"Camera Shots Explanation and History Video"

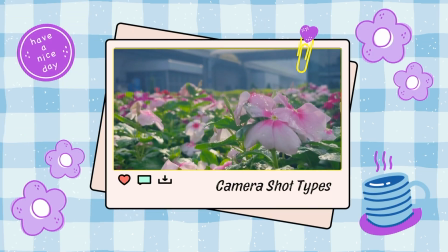[0:00]
Hello, and welcome to My World Lens channel. These videos will teach you how to capture the world through your own lens.
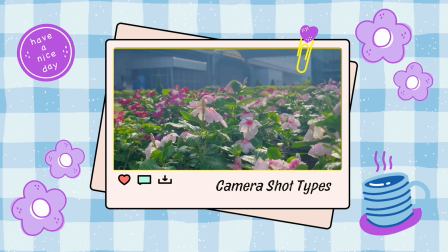[0:08]
Now, in this episode, I will discuss and show you different types of camera shots.
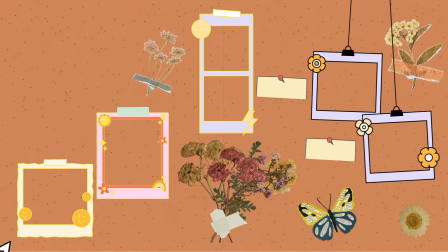[0:13]
These camera shots can be used for photography and filmmaking. The camera shots we will be exploring in this video can be seen here.
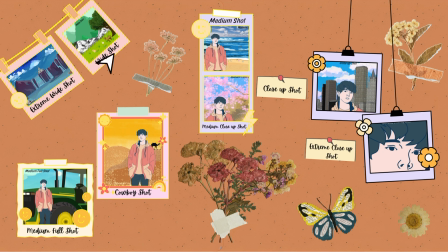[0:22]
They are the extreme wide shot, the wide shot, the medium full shot, the cowboy shot, the medium shot, the medium close-up shot, the close-up shot, and the extreme close-up shot.
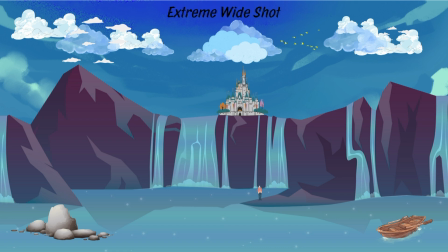[0:37]
Now, starting off, the extreme wide shot is a shot used to show what surrounds the subject of the photo. In this case, the subject is the guy with the dark hair. Let's call him Joe. In this shot, Joe is barely visible. The shot is made to show or establish a background depending on why you're taking the photo.
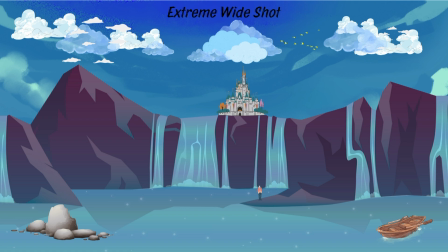[0:56]
This shot should be very zoomed out from the subject so you can see everything surrounding him.
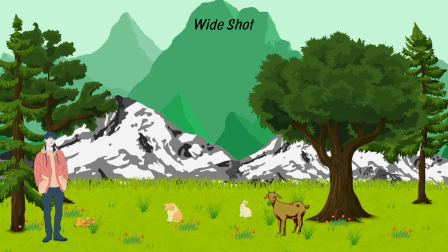[1:06]
Moving on to the next shot, the wide shot. It is more zoomed in than the extreme wide shot while still showing the background and the subject, Joe. This shot is close enough to be able to see Joe's whole body within the frame and has enough space behind him to show the background, things surrounding him.
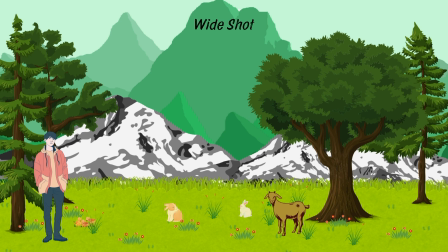[1:23]
In this case, that is the trees and animals. As you can see, we can see Joe's whole body, but you can also make out his face.
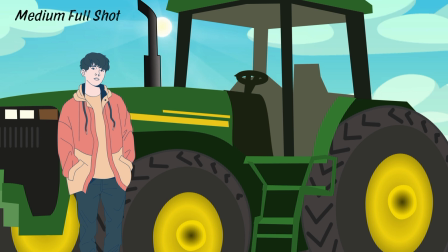[1:32]
If we zoom in even more, we get the medium full shot. This shot cuts off right before Joe's knees and is used to frame him as the subject while still showing a bit of the background around him. But this shot focuses more on Joe than it does the background, kind of like giving them an equal balance.
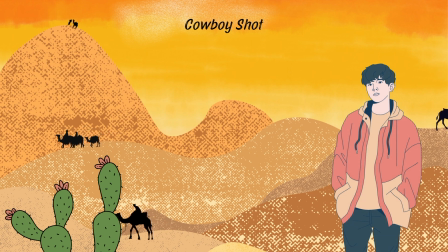[1:53]
If we zoom in even more, we get the cowboy shot. This shot shows above Joe's knees around the mid-thigh area, just below the hip. This type of camera shot's name derives from it being used in Western films, where filmmakers would shoot the subject's face and the gun slung around their waist in the same shot.
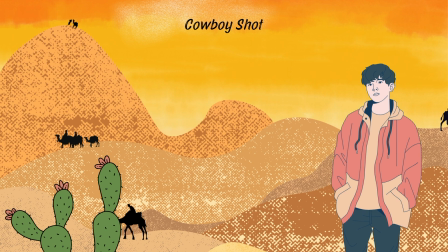[2:12]
This camera shot shows Joe and some of the background, but as you can see, that waist area is still very visible.
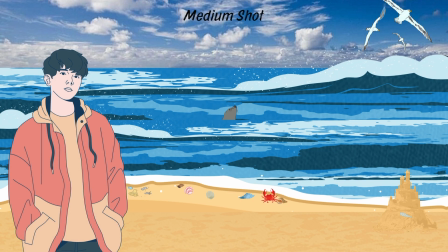[2:19]
If we bring in the camera frame even more, we get the medium shot. This shot shows the subject from the waist up. This shot is used to show both the subject and their surroundings in equal measure because they are both equally shown in the camera shot, giving them like an equal amount of importance in this photograph.
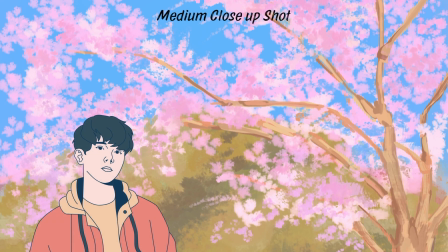[2:39]
Okay, so I know I've been saying this a lot, but if you zoom in even more, you get the medium close-up shot. This shot frames the subject from just above the head. This shot is seen as a neutral shot and is usually used to capture the subject's facial expressions and body language.
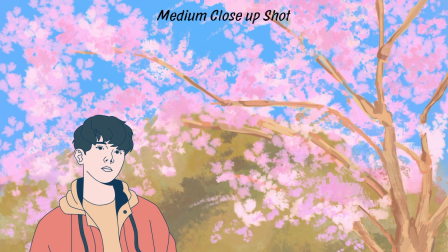[2:55]
While Joe can't really move and his face doesn't really change, you can imagine it. And as you can see, some of the background is still captured in this shot.
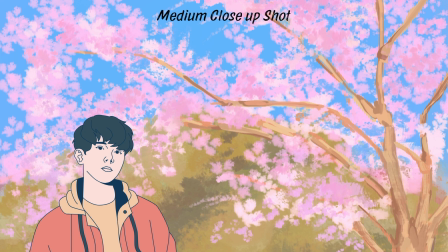[3:06]
This shot could also be used for a headshot, kind of like a business photo that you would put on like a website or a resume or a passport type photo.
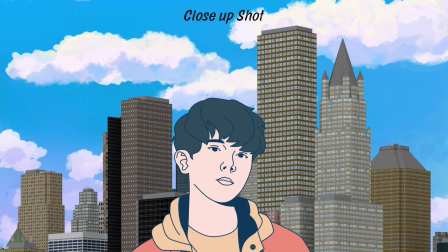[3:17]
Okay, so if we zoom in even more, we get the close-up shot, which is used by photographers and filmmakers to show a subject or object in greater detail to the viewer, the person looking at the photo or the frame, and so forth. This shot should be zoomed in and look at the subject from their shoulders up.
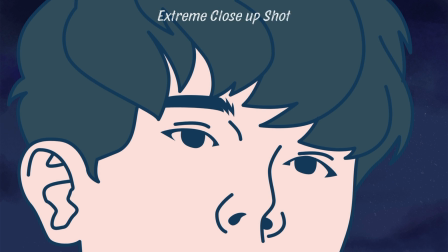[3:38]
Okay, now, I know I've been saying this a lot, but if we bring the frame even closer or zoom in even more, we wind up with the extreme close-up shot. This shot frames the subject very closely, often so much so that the outer proportions of the subject are cut off by the edges of the frame.